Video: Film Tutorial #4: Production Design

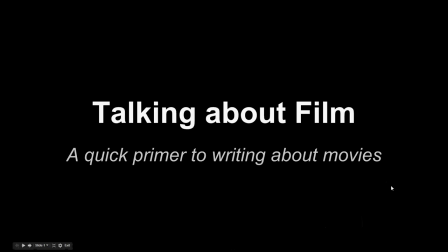(0:00)
Let's talk about film. This tutorial will help you begin to understand some basic concepts in the study of film and television. This discussion is designed for junior high students trying to compare written style to film style. I encourage you to take notes and apply these concepts to your viewing of movies and TV shows.
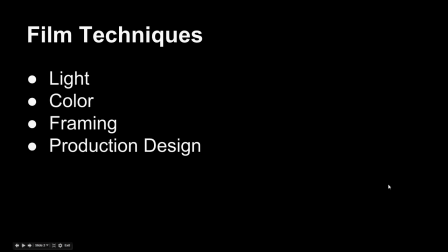(0:23)
These tutorials will address four concepts lighting, color, framing, and production design. Now we will focus on production design. Ready? Let's go.
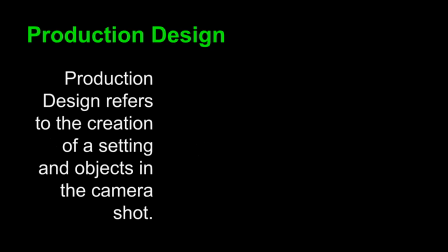(0:36)
Production design refers to quite a bit, but in this basic tutorial we'll talk about it referring to the creation of a setting and objects in the camera shot, the things that surround the characters, the setting as you understand it from written text.
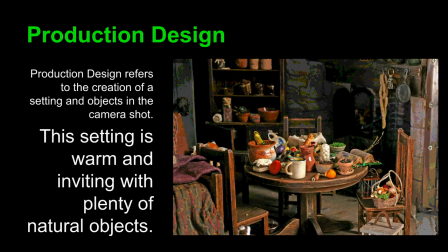(0:53)
Let's take a look at this. This setting is warm and inviting with plenty of natural objects. As you look around it, you see handmade objects, natural objects such as food, and of course, it seems as though much of it has just been placed anywhere haphazardly.
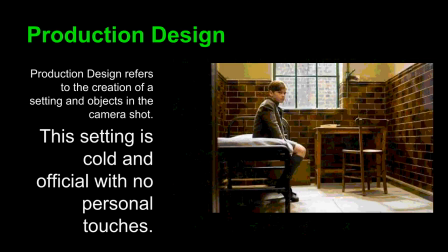(1:13)
On the contrast, this setting is cold and official with no such personal touches. Everything in this setting seems artificial, whereas this one seems warm.
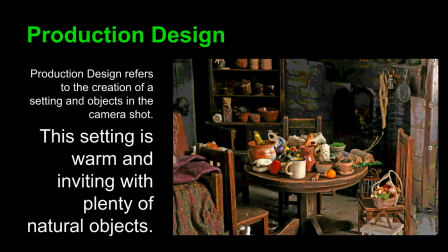(1:23)
The sense of chaos in this setting creates that sense of warmth and something natural.
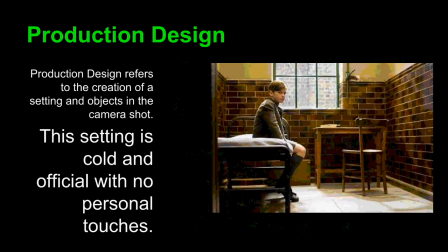(1:32)
This stark order creates a cold and official sense.
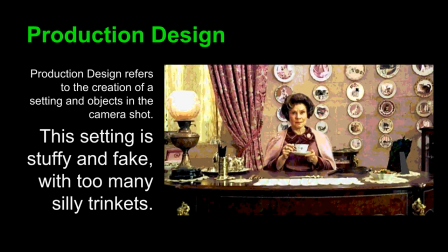(1:38)
This next shot is stuffy and fake with too many silly trinkets. We can see a different color message here as well and lighting but of course that's another issue. Just look at the production design. Look at the fact that we have plates lining the walls.
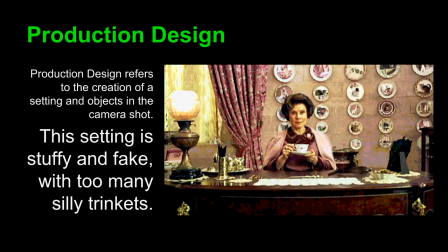(1:57)
A desk is ornate. This setting seems to be stuffy and fake.
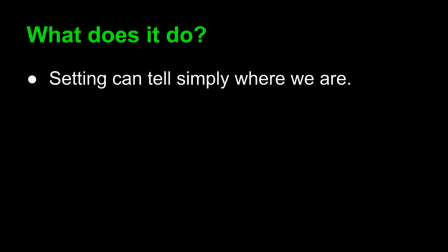(2:06)
So what does production design do? Well the setting can tell simply where we are of course and give you a sense of the narrative,
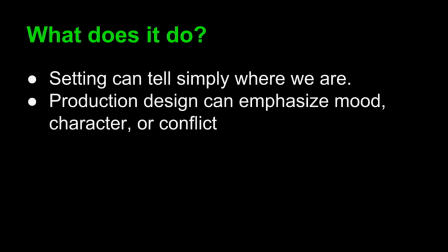(2:14)
but production design can also emphasize mood, character, or conflict. It can create a multitude of messages.
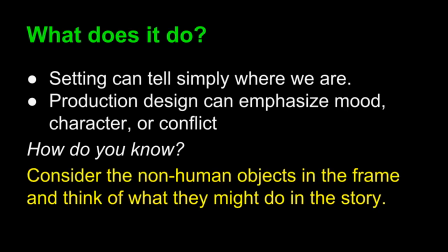(2:22)
How do you know what it's doing? Well, as always, consider the non-human objects in the frame and think of what they might do in the story. Look around the characters. Think about what's going on in the frame, and how the production designer decided to set that scene.
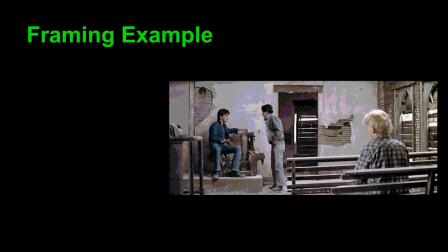(2:40)
Here's an example from The Outsiders. We can see that Ponyboy, Johnny, and Dally are sitting in a church that is quite run down, quite desolate.
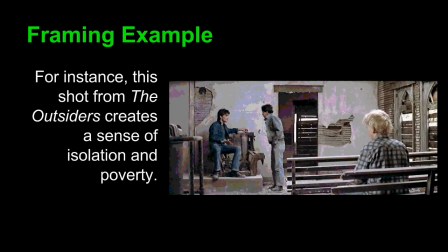(2:52)
This can create a sense of isolation and poverty. The director obviously wanted to bring out how these characters characters are alone and without means.
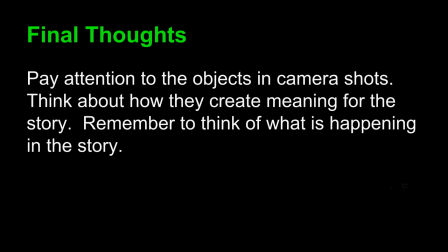(3:04)
Some final thoughts for you. Pay attention to the objects in camera shots. Think about how they create meaning for the story, and remember to think of what is happening in the story to understand these connections. That's all for now. Do not forget to think about these concepts as you watch your next movie or TV show. You will be cinematically literate in no time.